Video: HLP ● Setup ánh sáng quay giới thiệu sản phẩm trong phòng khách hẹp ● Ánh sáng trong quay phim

Chào mừng các bạn quay trở lại với kênh Hàu Làm Phim và mình là Huy Tiếp nối với series video chia sẻ về ánh sáng cơ bản trong quay phim Thì ngày hôm nay chúng ta lại tiếp tục đến với một set ánh sáng Và hiện tại thì mình đang có mặt tại Pano Zoom Studio Và hôm nay sẽ là một set ánh sáng trong bối cảnh phòng khách Như bạn có thể thấy, sau mình có một chút vẹt nắng này Vậy thì những hiệu quả hình ảnh được sử dụng trong set đánh sáng này Nó sẽ diễn ra như thế nào? Hãy cùng mình khám phá trong video này nhé Và bây giờ chúng ta lại cùng bắt đầu
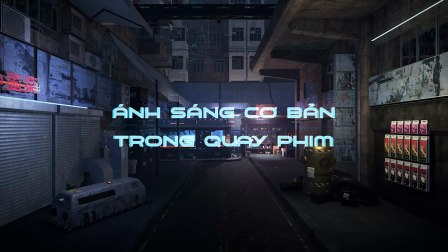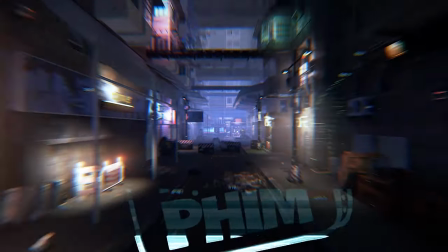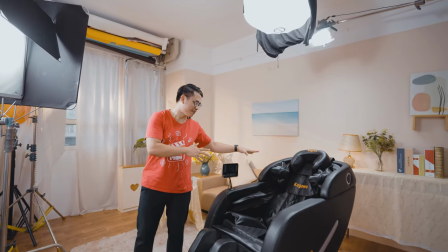Như dường lệ thì chúng ta sẽ vẫn có một cái sản phẩm đặt ở chính giữa căn phòng Trong một cái đề co khung cảnh
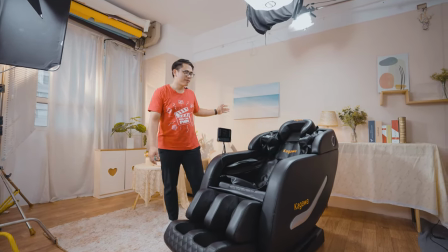phòng khách như các bạn có thể thấy ở đây Có một cái sofa nhỏ ở phía sau Cái này có một cái kệ và với các cây bàn
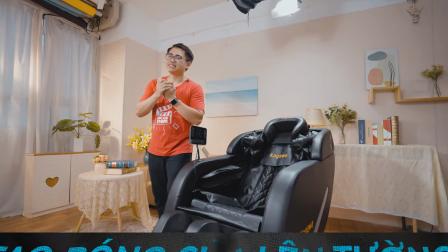trang trí Thì tổng thể về ánh sáng Đầu tiên mình
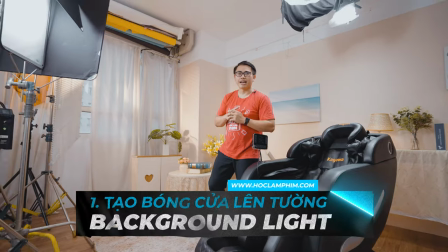sẽ muốn tạo ra một cái hiệu ứng ánh sáng ban ngày và
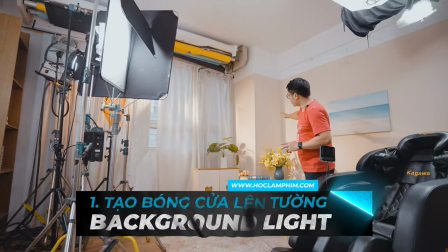tạo ra những cái vẹt bổ bóng các bạn quan sát ở phía tường này thì
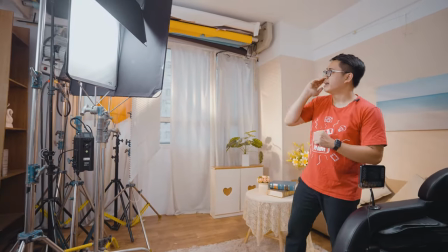để làm như vậy thì mình cần phải sử dụng một cây Aria 2,5kg
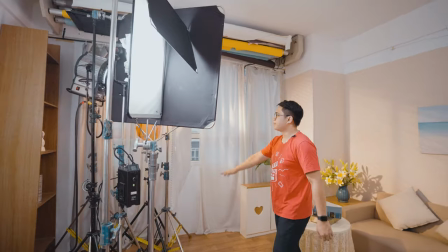các bạn có thể quan sát thấy ở góc này đó thì khi đánh qua một cái lớp dèm cái lớp dèm này là cái lớp dèm mà phải tháo ra từ
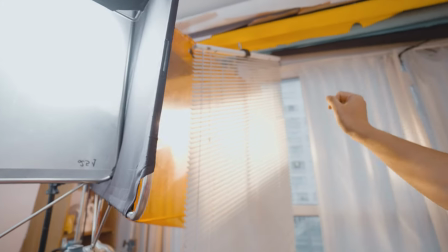một cái dèm cửa khác để gắn lên đây đấy thì thì khi ánh sáng từ đèn 2.5 ký đi qua đây
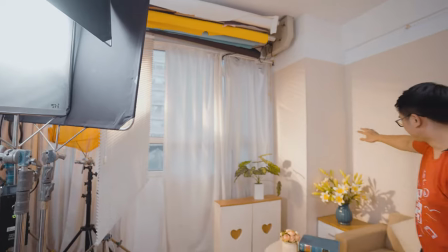gọi sẽ để tạo được hiệu quả về trên tường như thế này đó và
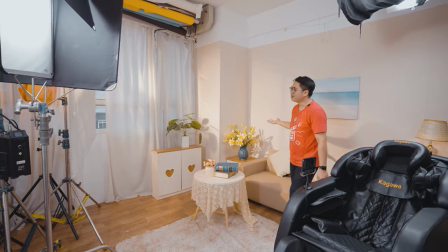để có thể tạo được ra ánh sáng giả nắng hơi vàng ấm một chút thì chúng
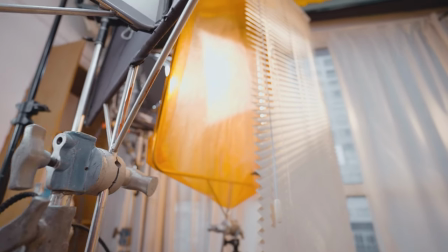ta sẽ cần cái phim tơ cam các bạn quan sát thấy ở đó
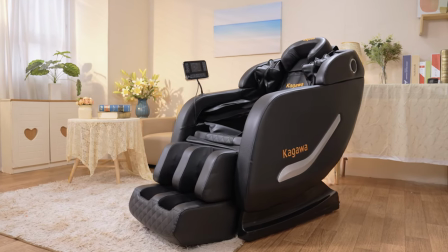đây sẽ là một thằng chính một thằng chính
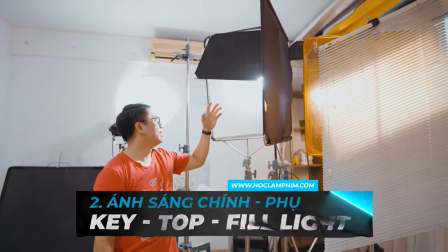đến với chủ tụ thể đối với nhân vật của chúng ta thì ở đây mình sử dụng một
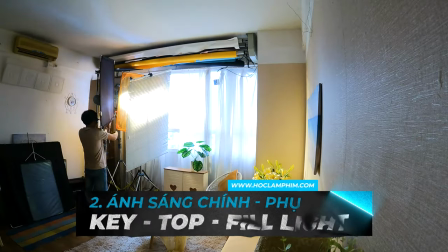cây Aputure 600D Pro là nguồn sáng chính đánh
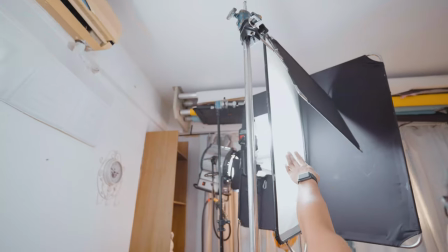qua một cái lớp tảng nhẹ kết hợp với cờ đen cắt để
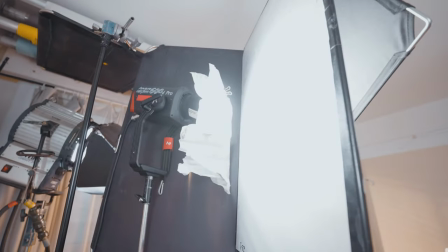tập trung nguồn sáng các bạn thấy thấy nguồn sáng sẽ được form về
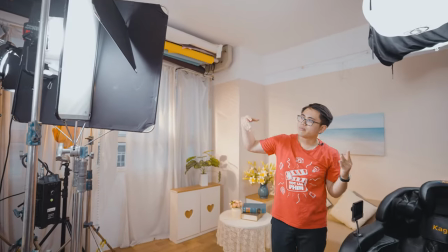hoàn toàn theo hướng như này bởi vì cờ đen nó cắt mất không liên quan gì đến cảnh sáng với background tách biệt hoàn toàn
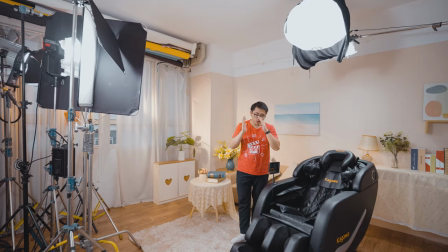hai nguồn sáng với nhau vậy thì ở ở đây khi chúng ta sẽ lắp các nguồn sáng một điều quan trọng là các bạn cần phải làm sao
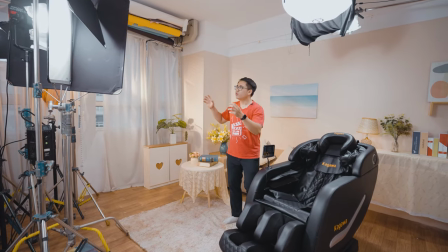cho các nguồn sáng nó tách biệt hoàn toàn với nhau bởi vì khi các nguồn sáng nó va vào nhau có thì nó sẽ làm giảm
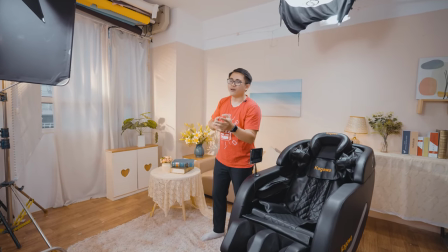hiệu quả sử dụng ánh sáng của chúng ta đi rất là nhiều đèn nọ thì lại tại loại nguồn sáng lem vào cái đèn kia thì nó
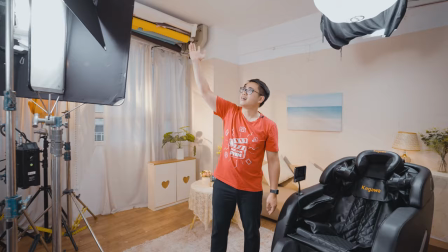sẽ rất là xấu bởi vậy đó lý do chúng ta sẽ cần cắt bắt bằng các cờ đen đèn rất là kỹ ở đây đây là một sáng chính thì
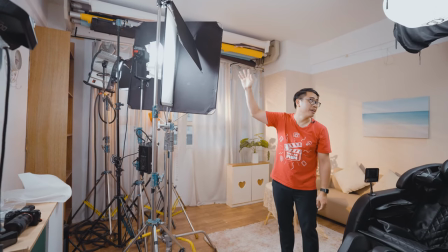xong xong với nguồn sáng chính từ cây Aputro 600D Pro này thì ở bên này chúng ta sẽ có một cái đèn tốt
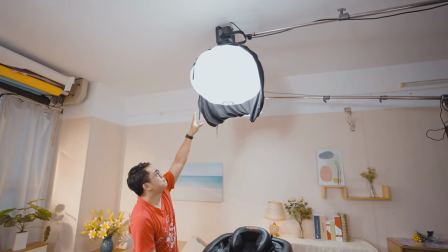đó là một cây Nanlite Posa 300 đánh thẳng xuống phía dưới để tạo ra
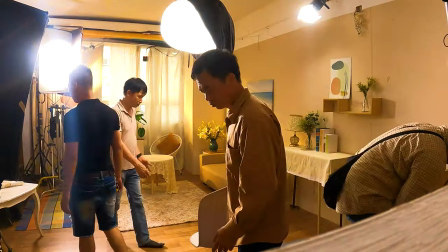cái vùng sáng cho cái nhân vật chủ thể chính của chúng ta cái sản phẩm chính của chúng ta đây và nhân vật khi đứng ở đây hoặc là khi ngồi lên ghế trải nghiệm đó thì các bạn
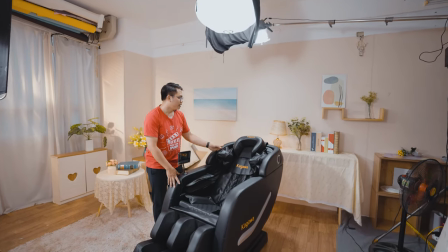chúng ta sẽ thấy là với cái lớp ghế với da đen như thế này thì khi có một nguồn sáng chính đánh
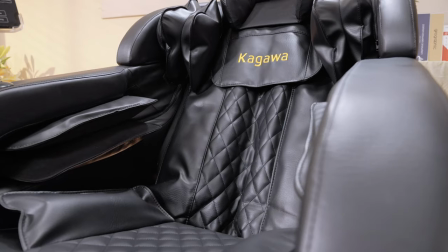thẳng từ trên xuống dưới thì các chi tiết lên rất là rõ ràng xong
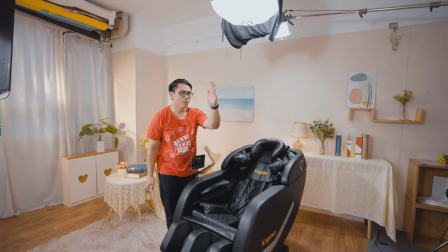xong với nguồn sáng chính ở phía bên vừa rồi như mình chia sẻ ở đây chúng ta sẽ có một cái nguồn sáng phụ một nguồn sáng fill
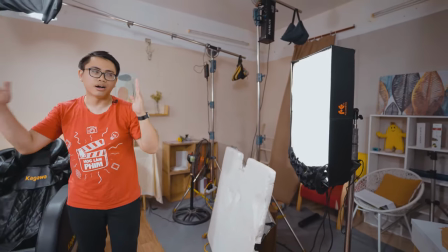light để thêm một chút ánh sáng và cũng nửa phần mặt còn lại của nhân vật của chủ thể khi ngồi đây xong xong cái
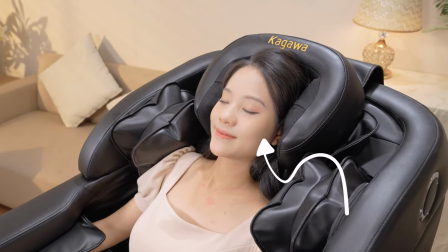nguồn sáng chính 2 nguồn sáng gần như là chích khoảng 45 độ ở đây thì mình sử dụng 1 cây Aladdin chúng ta để công
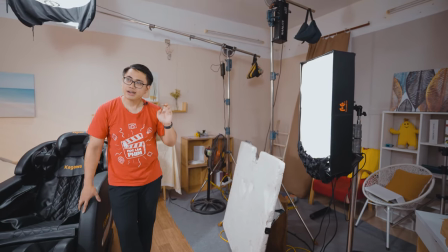suất nó vừa phải nó phiêu nhẹ 1 lớp thôi và kết hợp thêm các bạn quan sát thấy đây ở đây cũng có cả sốt